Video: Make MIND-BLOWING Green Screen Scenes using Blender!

Today I'm going to be showing you how I went from this to this using Blender and After Effects.
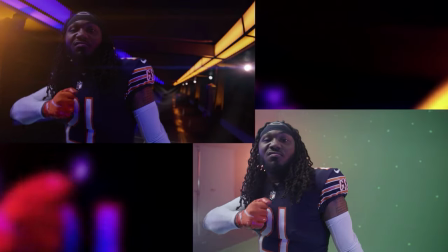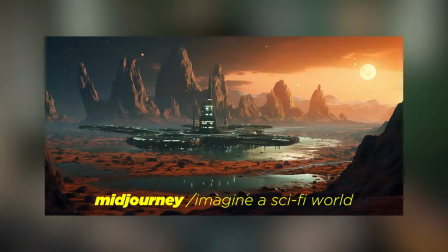(0:12)
Okay, so you want a green screen? Build your cute little sci-fi world or whatever? Do some visual effects? Well, have I got the breakdown for you? I mean, it should be easy. Shoot on green, remove the green, profit.
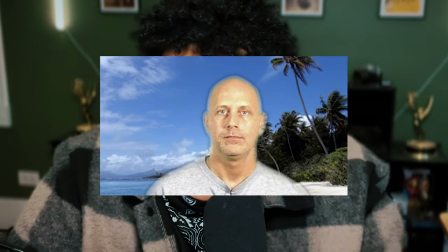(0:24)
But sometimes it's not as easy as it should be. Feathered edges, bit depth, choke, chatter, spill. What are these words? What does this even mean?
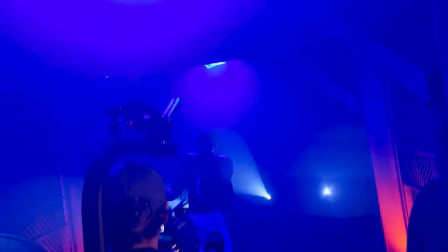(0:33)
Last year, I worked with the Chicago Bears at the company I work for, Banner Studios, to create some really cool hype content for the 2023 season.
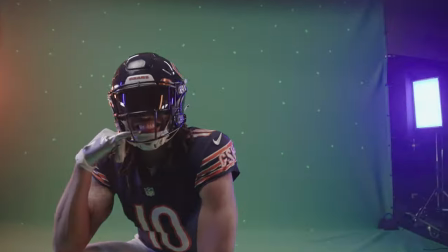(0:40)
And last year, we went all in on virtual environments. So today, I want to show you everything I've learned, tried,
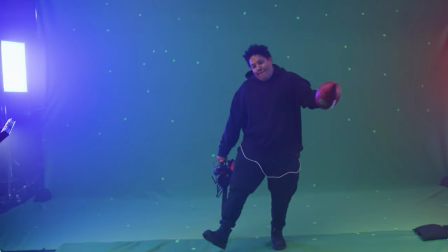(0:46)
failed at, and experimented with so you don't have to go through the same headaches I went through and maybe even go off and create your own cute little sci-fi film. I don't know what you do in your free time. So I hope you enjoy and get something out of it. We sort of went for Chicago-inspired locations.
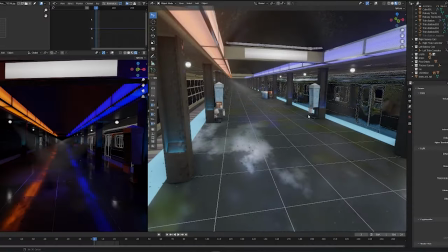(1:00)
So this is sort of a CTA stop. This I modeled specifically after the Roosevelt stop.
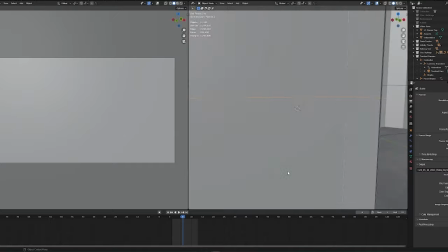(1:06)
This was basically a low poly version of underneath Lake Street.
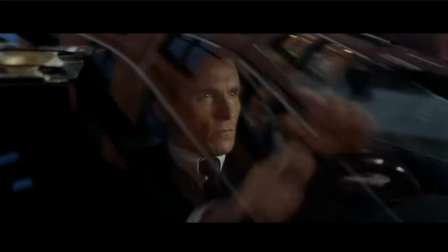(1:12)
If you've ever seen the Dark Knight where Christian Bale crashes into another van, that is where this scene takes place.
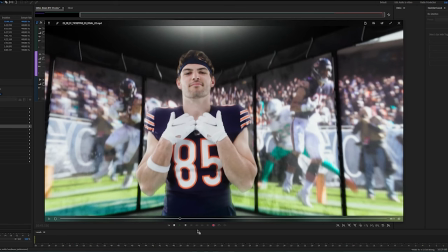(1:19)
And then also one of my favorite virtual environments was the display room. You see this all the time where they build actual LED panels.
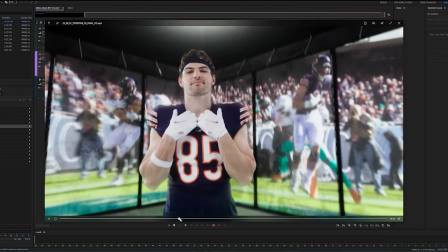(1:25)
We didn't do that. So I was like, this could be a cool way to work in highlights. And yeah.
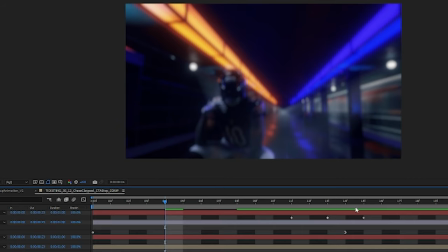(1:33)
So I want to talk to you about this shot. As you can see, this is the final comp, but we will get there. Let's first talk about keying.
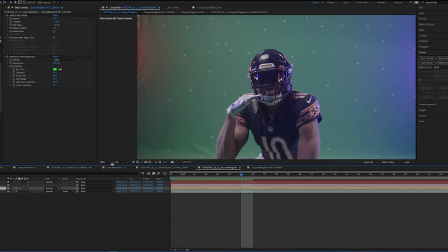(1:39)
This is sort of the set we were working with. And the first thing I want to say about green screen is to make it dynamic.
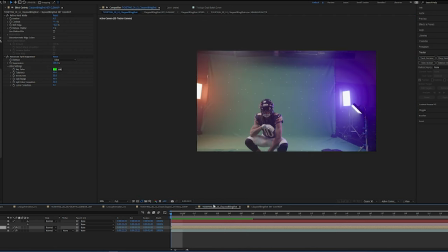(1:44)
Safe green screen is boring green screen. That's why you can see we're moving the camera like crazy. We've got intricate lighting. We've got haze, which was a bit of a mistake because it added a lot of spill onto the green screen. But that's OK because Roto is our friend. And so, yeah, we're doing these big camera moves. I think that is one thing that really sells the sort of real virtual environment.
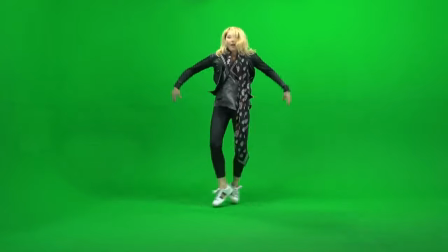(2:04)
Your initial vision of green screen is something like this, where it's like a tripod, even lighting, just high key, like you're gathering an asset.
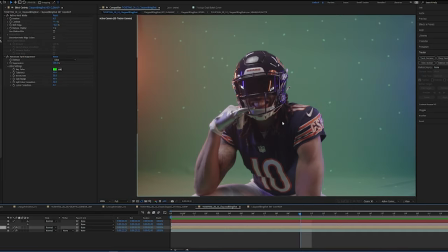(2:13)
So I tried to make it really, really dynamic.
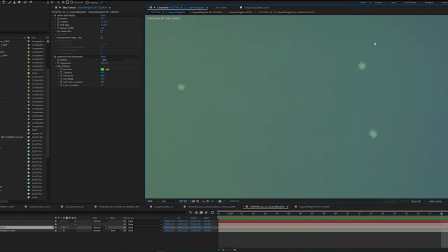(2:15)
Tape, we put on the backgrounds for tracking markers. green tape so that I can also key it out and it worked okay so here's the keyed
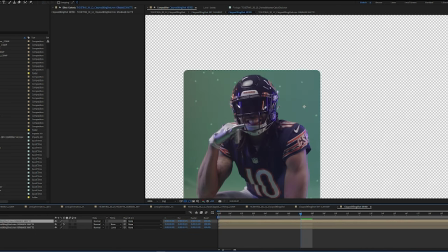(2:22)
and as you can see the edges are pretty clean here is my typical workflow the right way probably not first off you want to start off with
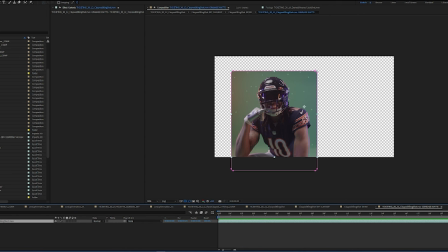(2:30)
a garbage mat I did like a very simple animated mask because one we had that orange spill and that blue spill and I don't need all this stuff I just need him what I want you to think about when it comes to green screen is the silhouette once we had that here is
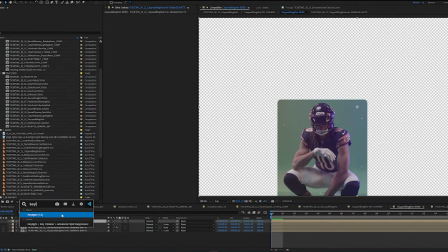(2:42)
what I do make a duplicate I use the built-in after fix key light it's not the best it's not the worst but it's a green screen
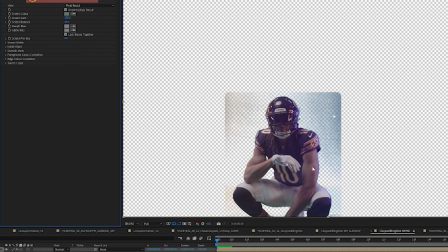(2:49)
software to plug in want to go over here use the eyedrapper click and look at how terrible that is that doesn't work so after I do
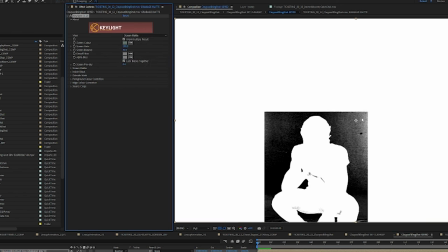(2:58)
some main fine tuning a lot of times what I do is switch to screen mat you want white to show black to be invisible so I crunch the screen gain a little bit if you do these sort of clip black and white this is basically like add contrast So if I go like
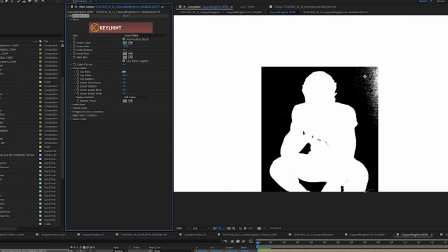(3:12)
that, it sort of gets rid of a lot of the issues and then you crunch the black and that sort of goes out of the way. Now obviously you can see we have all this stuff in the middle. What I do, leave this top layer on screen matte.
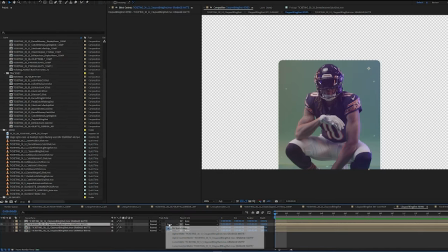(3:24)
Under it, this track, I set the track matte to Luma Matte.
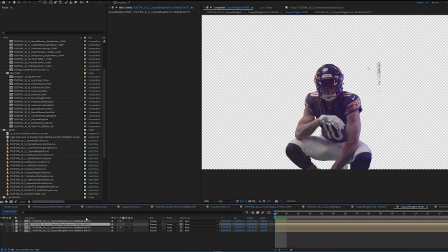(3:29)
So basically it references the top layer and then it looks at that black and white and cuts out the entire thing.
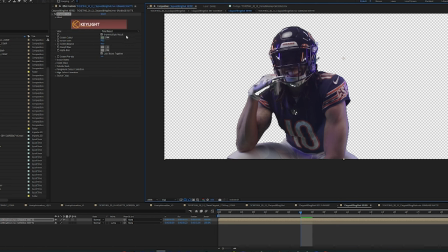(3:35)
The reason I do this, if you just leave this on final result,
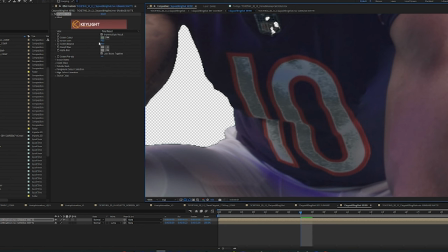(3:39)
I find oftentimes you have to just keep playing with these settings and keep messing about and try to get that color back.
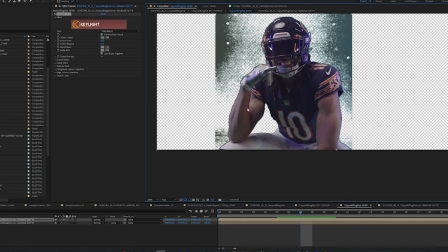(3:50)
All the stuff that it does in the center of the image is not what I want.
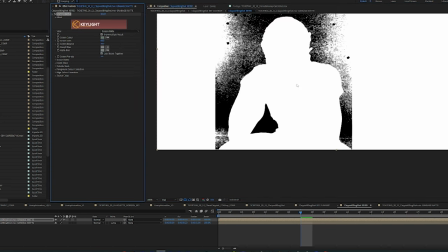(3:55)
And so I think there's something about maybe the color information that's used when you turn to screen mat, where it's sort of lower bit depth or whatever the term is.
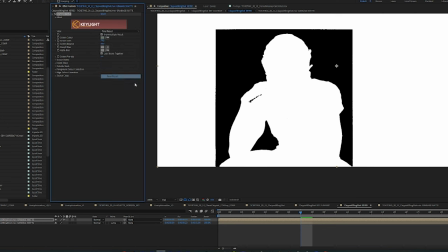(4:03)
I'm trying to sound smart. again this looks pretty clean if I go to final result it's messing with my color it's missing look at what
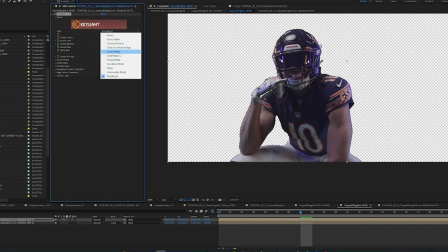(4:10)
I don't want is zero to turn into eaten away zero once you turn it to screen mat and you do the luma track mat thing it doesn't mess
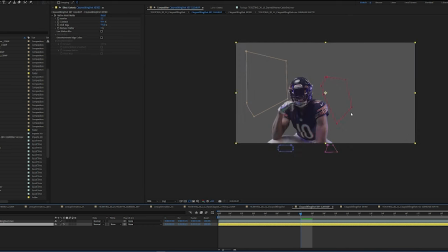(4:18)
with the color in the center then I pre-compose those layers and then it's time for the key cleanup so scrub through I'm masking
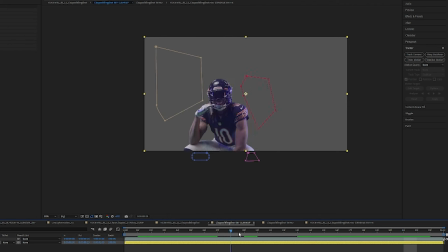(4:25)
I'm key framing these masks to get rid of all those ugly edges it's not too hard because the green screen does do 70% of the work,
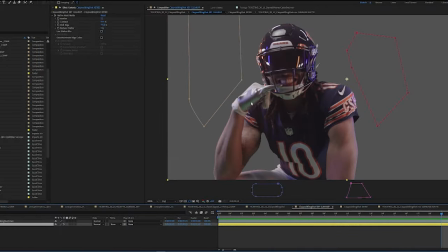(4:33)
but you do got to clean up. And then after that stuff like this, you can see they very clearly have a lot of green screen spill.
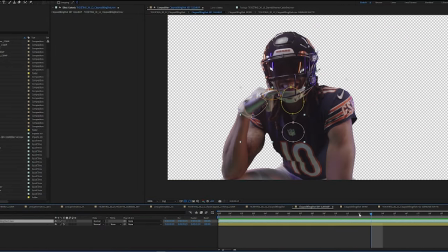(4:38)
So what do we do? I go in, duplicate my layer, patch these up, and then we've got a very clean green screen.
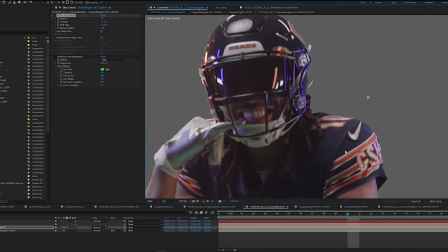(4:45)
But sometimes I feel like the edges are maybe too sharp or too soft. It really depends.
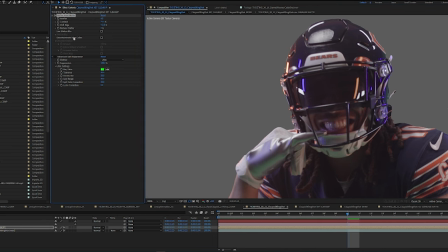(4:50)
I will throw on a refine hard mat. I take off the decontaminate. I take off the reduce chatter. I take off the motion blur.
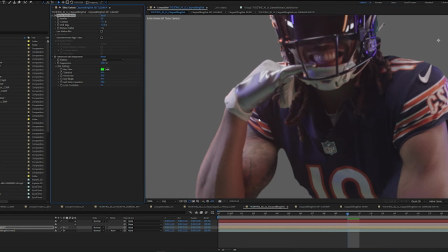(4:59)
It just evens out the edges and then last thing is advanced spill suppressor takes away that green make sure to put it on ultra mode standard mode is kind
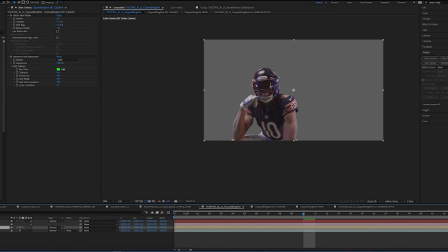(5:07)
of stupid and now we've got a clean creek now we've got a clean kick so boom but I being now you can track in
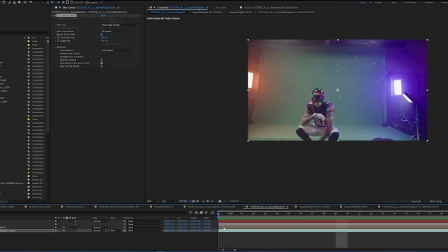(5:15)
After Effects the built-in camera tracker and send it over to blender with AE to blend but motion tracking blenders pretty easily and there's a thousand other
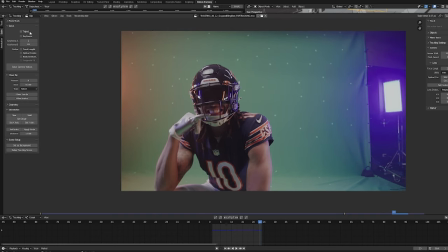(5:21)
better tutorials so let me just get right to it click the motion tracking tab we loaded in our footage you want to click a track and set the scene frames and they'll do the prefetch and that lets it rodents ram and you
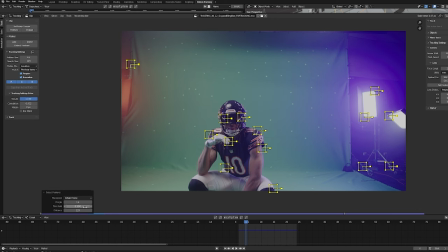(5:33)
then detect features wow that's not a lot of features it detected surely there's more features let's tell it that there is turn down your margin turn down your threshold it likes to be threshy with the threshold
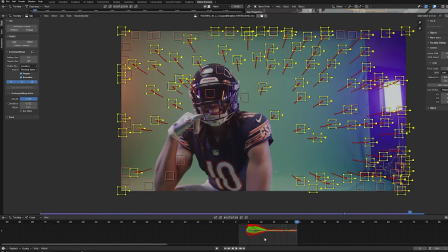(5:44)
i don't like threshy thresholds click track forward it tracks forward go back to the frame and track backwards and look at that it's already tracked now like i said before this shot is really easy to track which is also why i kind of did it in after effects but blender is better because
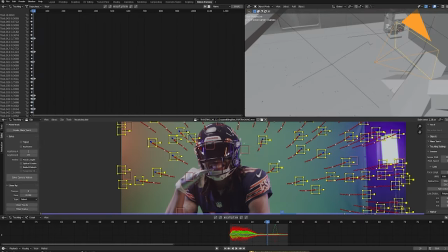(5:59)
once you bring it into the scene oh my god i forget to solve clean tracks
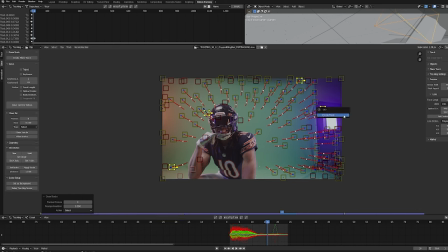(6:06)
reprojection error the lower the number the better it's like golf solve camera move it 0.37
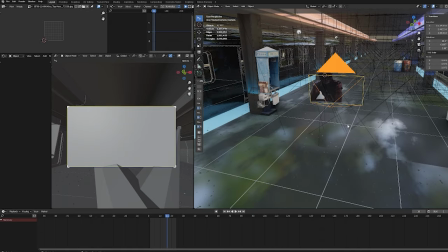(6:12)
pixels we're back in the game baby just like tiger woods and then you go to your object constraints and you can
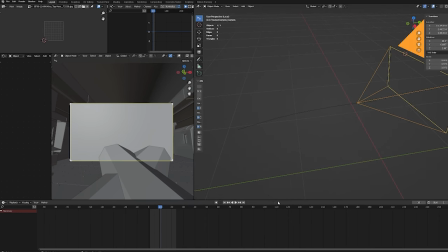(6:17)
add the camera solver as you can see this little line right here is the camera path line basically shows you what your camera did on the day
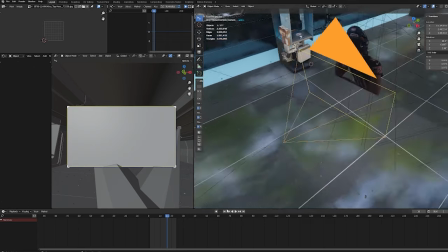(6:26)
it's quite magical all right so now we've got the camera move got the camera path it's moving it's accurate what we're going to do is load
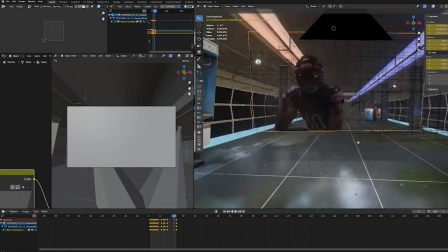(6:34)
in our green screen plate you can see i've already done it here you can load this in i exported this out as a png sequence with alpha we place it into the
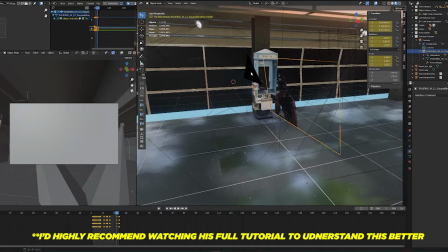(6:42)
scene and this is where ian hubert really came in select the plane select the camera copy location copy rotation and then
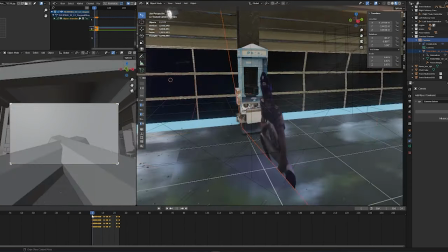(6:51)
once you keyframe the scale you have your character sitting in place if I go to this view you can sort of see
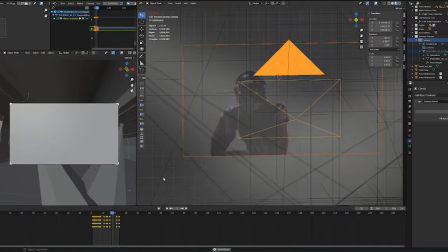(6:58)
it's magic and it looks like the frame shrinks around him rather than him moving and then once you have all that you can put them anywhere I you have a track
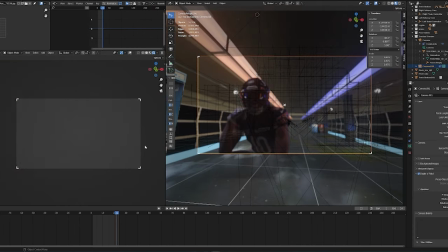(7:05)
camera then I have a second camera I add all my other little settings here sometimes I like to switch it to panoramic I
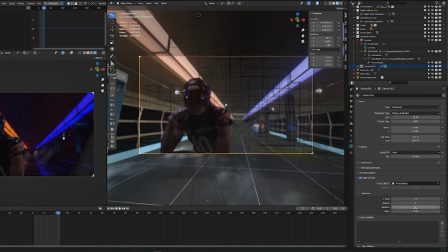(7:11)
put the aspect ratio of the lens to two so it gives it more of that vertical bokeh you can rack focus.
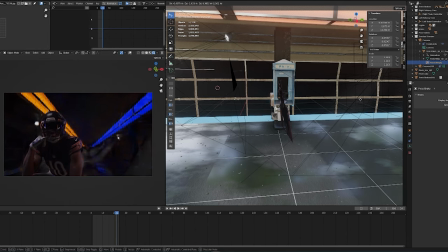(7:18)
If I move this around, it changes the focus. And so that allows you to do so much.
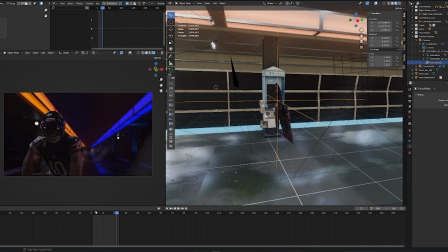(7:23)
You can move the camera. You can extend camera move. You can whip pan in. And this is something I use constantly.
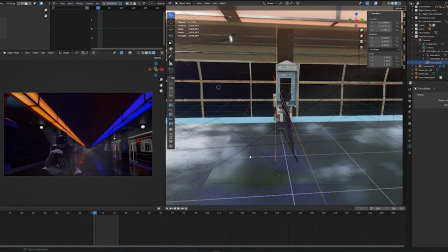(7:29)
And the other great effect of actually having the plate in the 3D scene is you can put things in front of it.
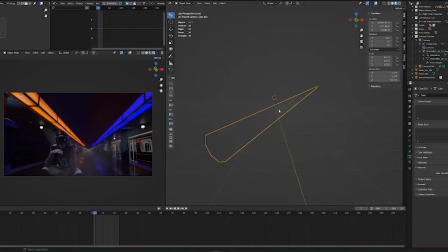(7:36)
I've got these volumetric lights. I just made these cones that are parented to these spotlights.
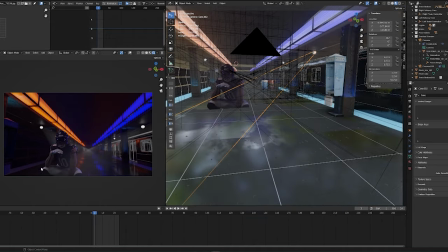(7:41)
Now that cone of light goes in front of him like he's actually in the scene.
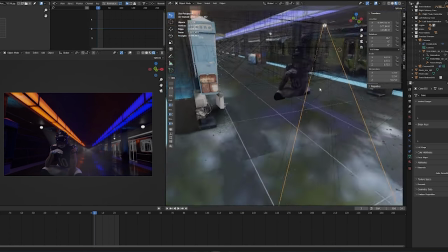(7:45)
You can add in realistic flares. You can add in dust and debris and make it go in front of the camera.
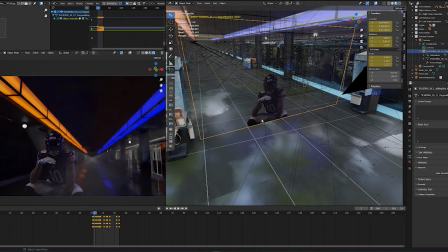(7:52)
You can do all these magical things. And then you still get your color properties. You want it to match the background more.
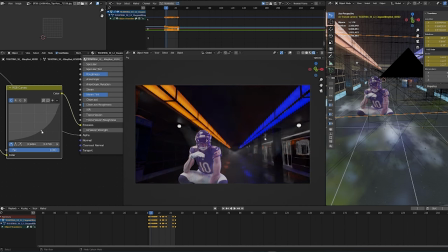(7:57)
Get up all in here and see how fun it is. This is how the footage came in, which doesn't look right.
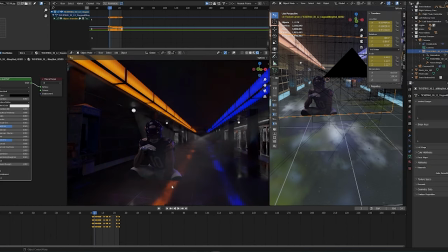(8:02)
So I brought it down. There's a lot of great benefits of actually having the plate in frame.
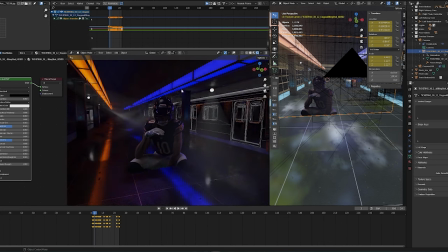(8:08)
And the last step to really tie all this in that helps you a lot.